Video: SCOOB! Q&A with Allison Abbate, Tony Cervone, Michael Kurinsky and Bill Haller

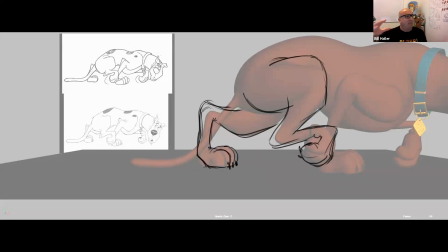1682s
I feel like there's an elongated knee or kneecap or something, and then went back to anatomy and looked at the way the bones go. And sure enough, there is a suggestion of either a giant kneecap or two bones that are pressing two peaks.
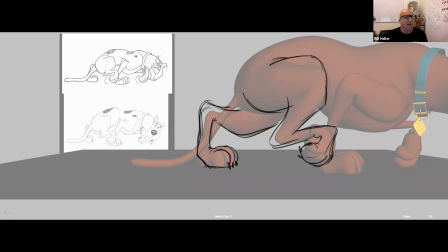1698s
And Iwo was really only just caricaturizing what was going on in real life. And remember, and again, like what we said about Iwo's training, that is spending 10 years with milk call yeah if i wouldn't have known that then i would have been like i don't know about this but i knew that there was some legitimacies here
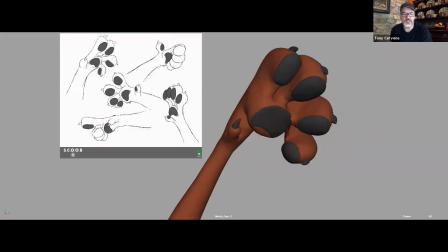1717s
oh yeah and then the pause this is like the evolution of scooby's paw because
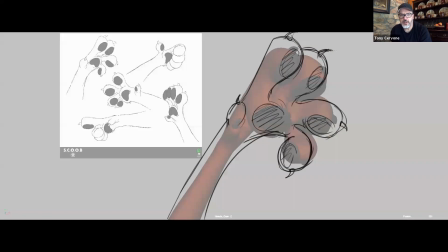1723s
like other things the front paws we started um with a much more realistic uh a realistic dog and then dogs have that dewclaw so we were like can we force that dewclaw into being a thumb but it always
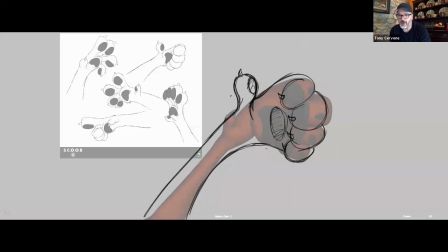1739s
looked kind of weird um so we just kept pushing it and pushing
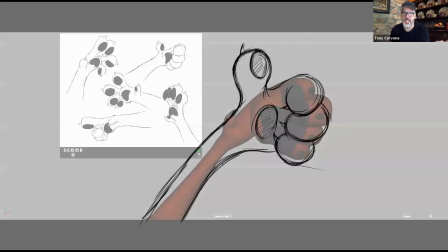1743s
it and changing it until it just became a thumb yeah but when scooby's walking on all fours and we use this paw it looked weird it looked like he was walking on his hands yeah so we actually had two sets
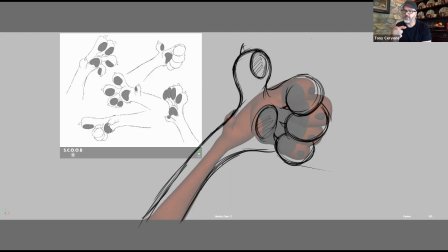1757s
of hands when scooby has to pick something up he uses this hand and then when he walks he goes to he goes to just a four-fingered paw you know at some point we just eliminated the dewclaw yeah and just we were like well why don't we just make one of the digits
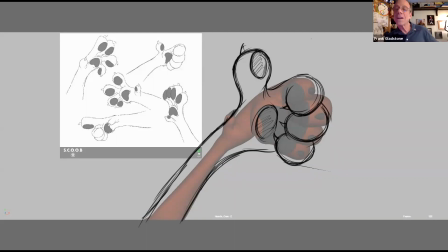1773s
his thumb and that's that's what we yeah we did you know the old warner brothers characters like bugs bunny or anything with the gloved, three-fingered thumb, except when they needed the extra finger. Yeah, right.
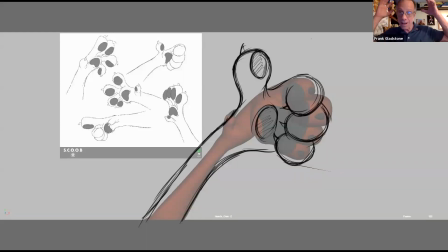1787s
I know. Then suddenly, you know, Trigger or in the Rossini one where he's massaging Elmer's head. Yeah. Suddenly he's got, you know, an extra finger. And some things look extra weird in 3D, you know?
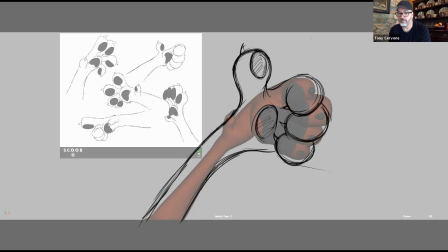1804s
Like, and this paw looked really weird. like looking at this as a 3d object oh yeah it looked like a monster in it well yeah if you go back a couple frames there you could see like what what it really looked like before we even drew over that that's a thumbs up it's
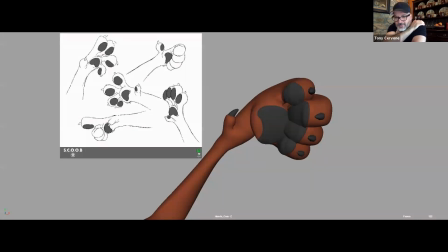1821s
not a pretty thing yeah that's
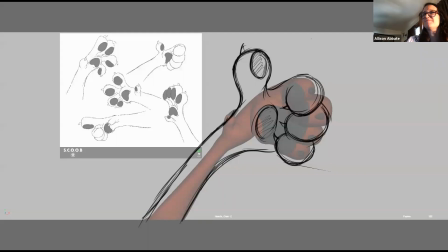1826s
great allison
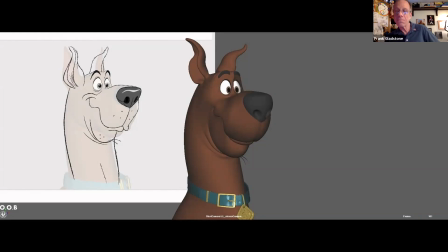1831s
yeah when uh when tony would come into your office or at home tonight would he be would he obsess over what do we do with the dewclaw or was he like no it was it was pretty to me this was the fun part of the exploration was really cracking the code of translating from 2d to 3d
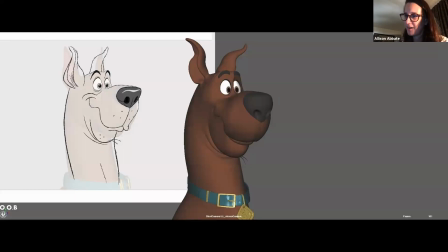1850s
so i would say this was one of the most joyful elements i'm gonna wait and ask you about the unjoyful ones later no this is this is the fun part this is like cracking the code